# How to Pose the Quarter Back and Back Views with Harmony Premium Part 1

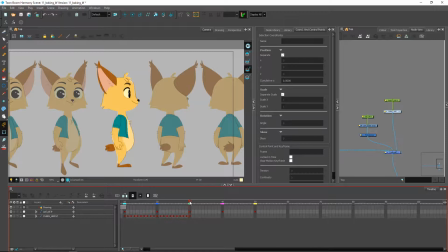(0:04)
Alright guys, welcome back. In this video, we are going to check out how to pose the quarterback and back views to match the ones that we have in our ref over here. So we had already in the previous videos positioned our different keyframes on the timeline.
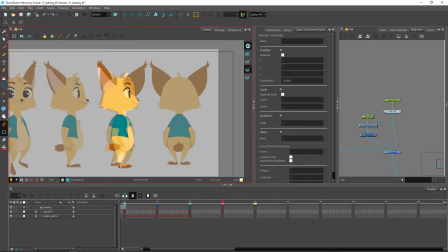(0:21)
So we have here at frame 40, we'll have the quarterback view, and at frame 50, we'll have the back view. So the transition between the side and quarterback is usually one of the most difficult ones
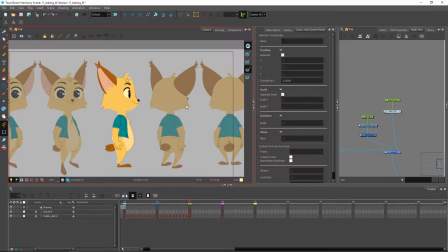(0:36)
because this is where we end up having to deal with items disappearing, popping to the back, various things such as this. So let's get started right away.
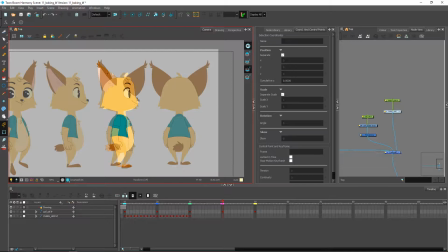(0:49)
We're gonna start on the face just so we can have the hardest part of the rotation out of the way. And then we can move on to the body. So let's go ahead and zoom in over here.
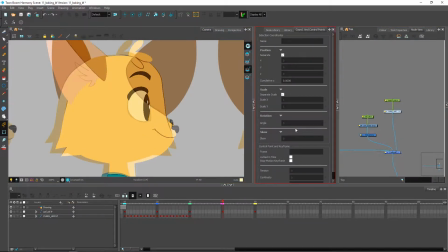(1:03)
Don't forget, if you want to have a clearer view of what's going on, you can always boost up the transparency over here
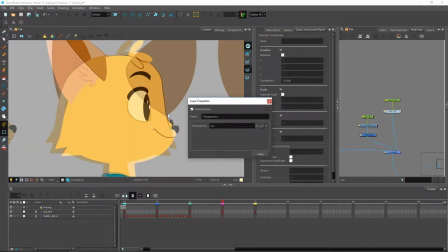(1:12)
to see the reference as a more faded object.
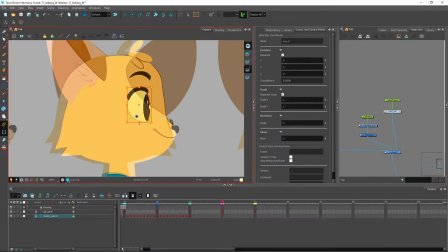(1:17)
So we have all the different elements of the face here.
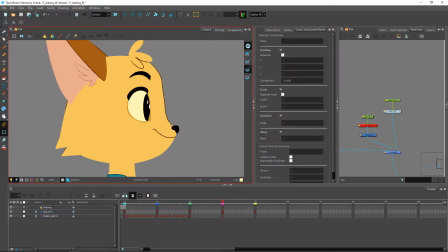(1:22)
We had the piece of the muzzle that we had created for specifically the side view. This one is not cut by anything, so I won't be able to offset it just like that to the side and have it be invert cut by anything.
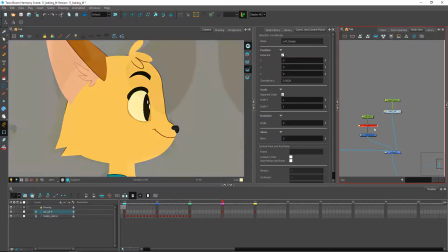(1:41)
So what we can actually do, instead of moving the entire face for this one,
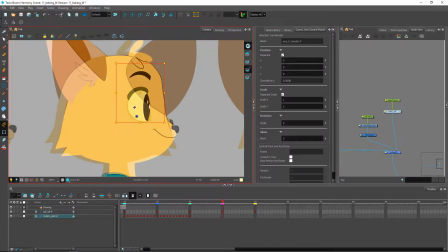(1:46)
I'm probably going to take the eyes master, or even the one controlling both eyes at the same time. That would work pretty nicely. I could have the one controlling the eyebrows as well, because the one after that is the entire face.
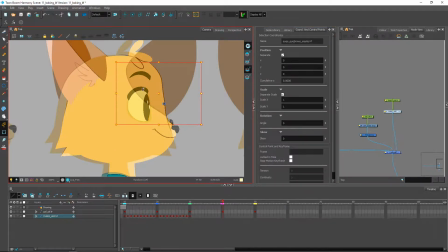(2:04)
So using B and Shift B, of course, you can go ahead and go up and down this hierarchy, see which one would be best to manipulate. And the end of the head pretty much happens at the same place over here on this side,
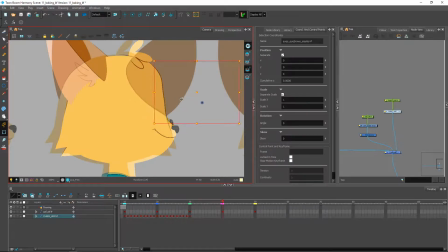(2:23)
so I may want to nudge those over until we no longer see them. So what's going to happen is when I transition, basically this eye will just shift over to the side as such.
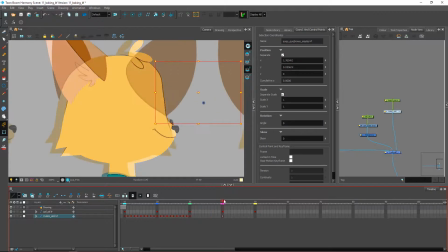(2:37)
Now when my character goes over to the side, I don't want to nudge it too far away, because then it will move much faster from this position into the next. Now as we can see, right now it's really just offsetting without much more happening to it.
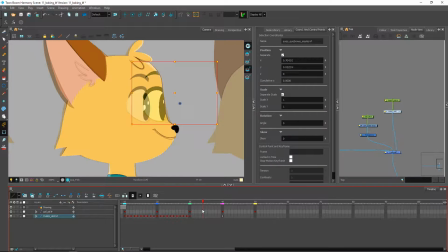(2:55)
So I may decide to do something a little bit different. Perhaps I will want to scale down the eye in a certain place. So for the quarterback, it may be a nice idea to have some sort of a breakdown in the middle of those two poses. We'll see that in a little bit as
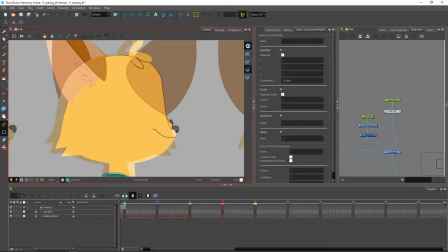(3:16)
we start creating our view here, just how much we can do to make it a little bit better. So, looking at the hair should be pretty simple.
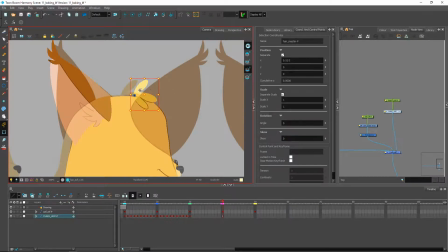(3:28)
We're just gonna take the peg that controls all three of them, reposition it over to the side, and we want to nudge it back a little because now it's going to the back of the head. So we'll bring that over there, readjust slightly if need be,
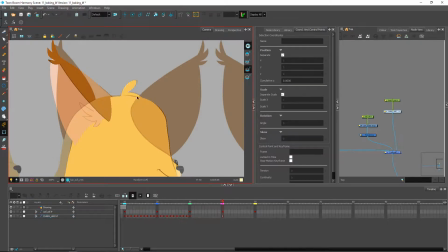(3:47)
just to give us a nice little change and not have it look like it's just offsetting. And of course we have the ear over on this side. The ear is going to be a tricky one.